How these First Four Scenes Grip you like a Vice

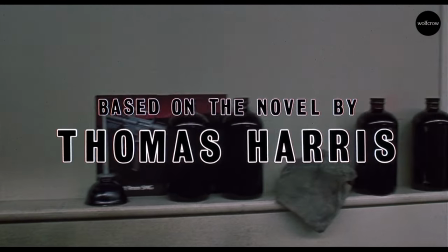[12:20]
Everything else is neutral, and we are led to believe very subtly and very subconsciously that when red comes you better beware and of course all the guys in the
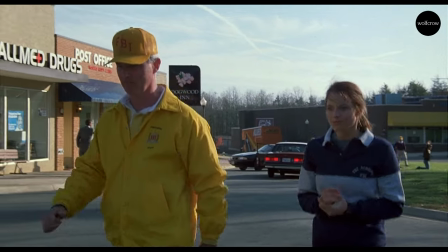[12:29]
elevator are wearing red again another subtle sign of danger because as they go down through the hospital you can see red pops up a
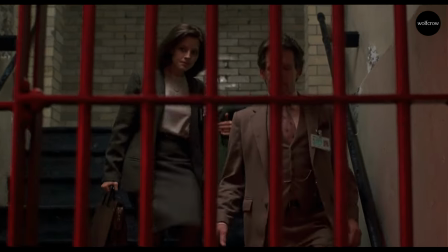[12:38]
little more a fire extinguisher until they come down to the cell where it is red very obviously red so they're bathed in red in the scene
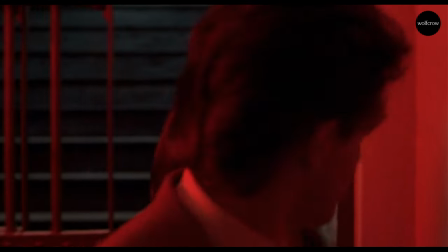[12:46]
literally obviously this is very intentional it's not required but it
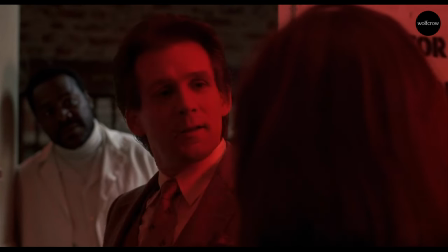[12:51]
sets a tone for what is about to come that she is going into a danger zone.
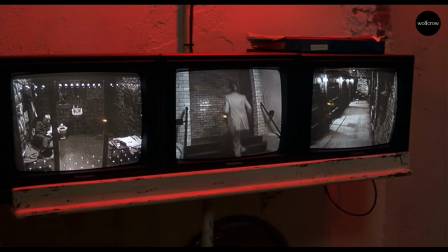[12:56]
Now the walls are bare without any plaster on them so it's no more the nice place that she's been to.
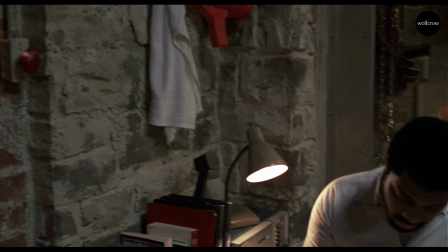[13:03]
She goes into a world which lacks color almost as you can see.
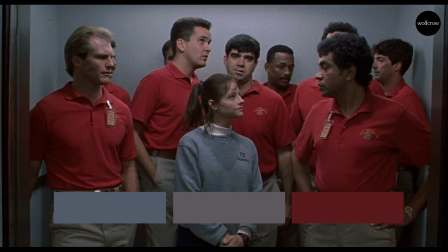[13:08]
So there is a color story to the first four scenes of The Silence of the Lambs as well.
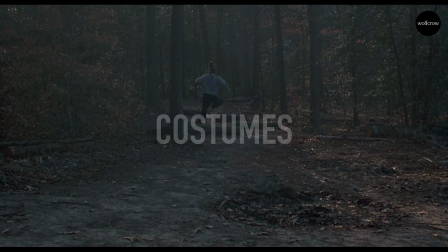[13:13]
There's also a story being told with costumes I think. Again very subtle not very deep or not in your face.
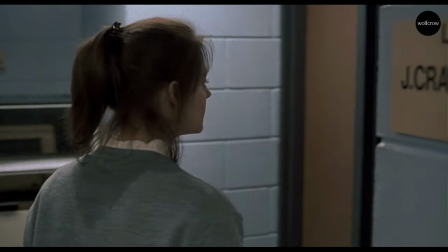[13:20]
She's wearing a track suit at the beginning, right? Then she goes into a superior's office. He's wearing a suit.
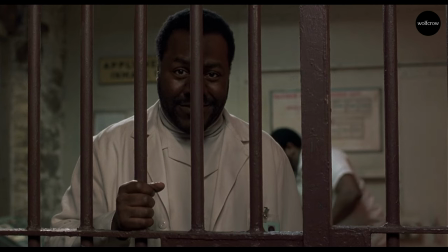[13:25]
The next person she meets, a doctor, wears a suit. Even the guy who closed the door on her, he's wearing some kind of white suit.
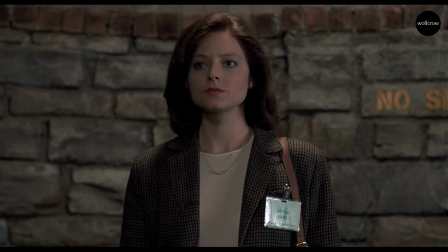[13:33]
Everybody's wearing a suit, so she wears a suit. So she could, you know, maybe belong, but her suit is cheap looking, a checkered pattern. None of the same quality as the other suits. It's pretty obvious, right? She's just put it on and she doesn't care that much about her looks. She does a little bit because she's put lipstick and Hannibal Lecter calls her out on it in the fourth scene.
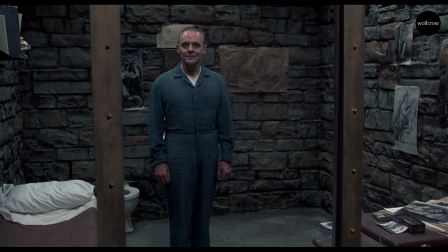[13:53]
He's special, right? Just from the production design, the art direction, we know that his room is very different. There's a lot more light in his room. There's paintings in his room. There's a table. It looks clean even though there's a toilet and a bed. The bed is well made. He's wearing a jumpsuit which has no stains on it.
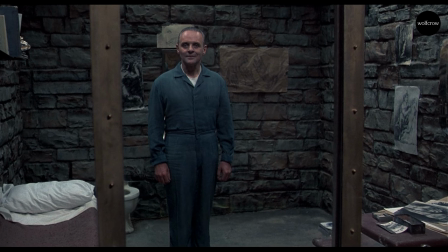[14:11]
It looks well pressed, it looks well tailored, and his hair is perfect. He looks more put together than her. Clearly, we see him for the very first time, we know that he is way above her in terms of intellectual power, in terms of experience in life, and in terms of being able to manipulate her.
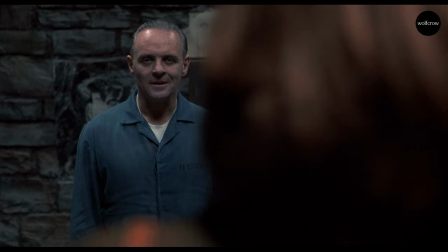[14:31]
She really has no chance, but we have to believe that she has chance, and it can only happen if Hannibal Lecter wants it so. There is no reason why he has to respect her based on her looks alone. There has to be something about her that he respects.
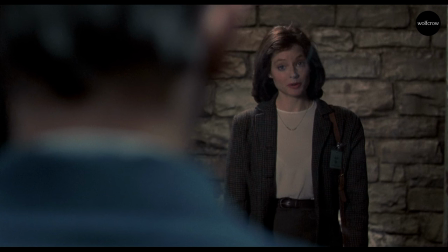[14:47]
There's a lot of complexities in that assumption because you have to watch the film to understand how everything unfolds.
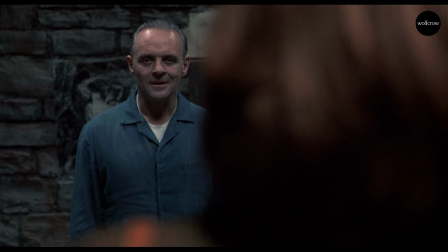[14:53]
But this very first step that he takes, he wouldn't have taken given his intellectual power. He wouldn't have done this if he didn't believe that she would be a worthwhile person to carry this forward.
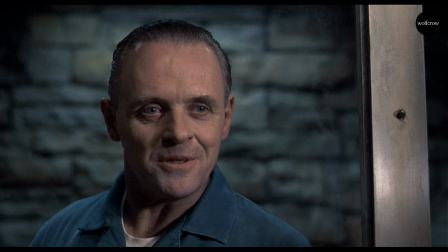[15:05]
He gives her a clue at the end of the fourth scene. That's what happened. And if she fails to capitalize on that clue, then everything falls down. So there's no reason for him to even give her a clue if he didn't believe that she would go all the way.
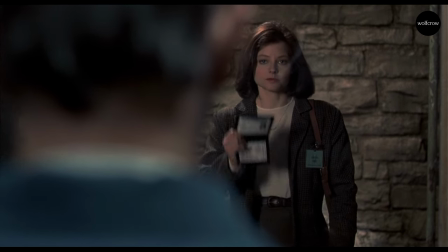[15:18]
She has to prove that in this scene.
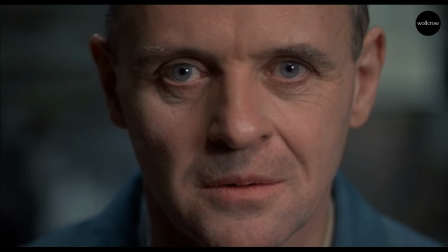[15:20]
And this is where all the intense gazing by the males right from the beginning, from the very first scene, shows their worth.
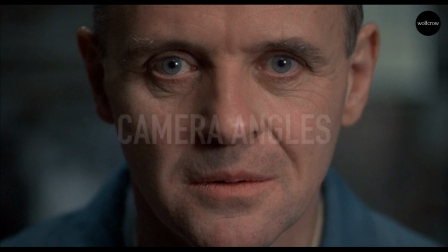[15:28]
And I think it's also a good time to talk about camera work. Jonathan Demme uses a camera technique that he has used before. It's not something unique that he designed for The Silence of the Lambs. It's also a matter of style. You can achieve the same thing with different kinds of camera techniques.
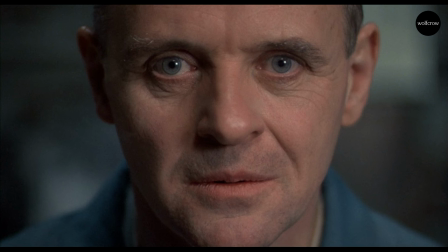[15:43]
It doesn't exactly have to be this shot. But it works. So the choices he made work for this film.
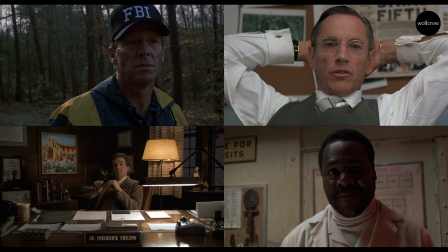[15:49]
And one of the choices he made is all the male characters up to this point looking at Clarice looks straight into the camera lens.
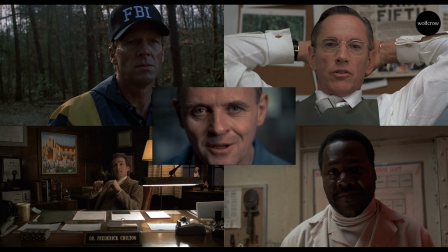[15:57]
Except for the first person. There's the second person, the third person, the fourth person, and Hannibal Lecter. They all look straight into the camera, which means they're all looking straight at us.
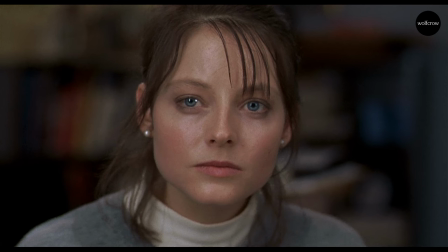[16:10]
And she never looks straight at the camera. She looks away. So Jonathan Demme is forcing us,
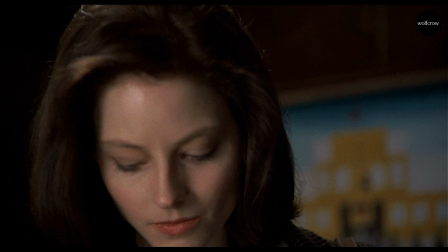[16:16]
the audience, to feel what she feels under the intense scrutiny of male eyes, all sorts of male eyes.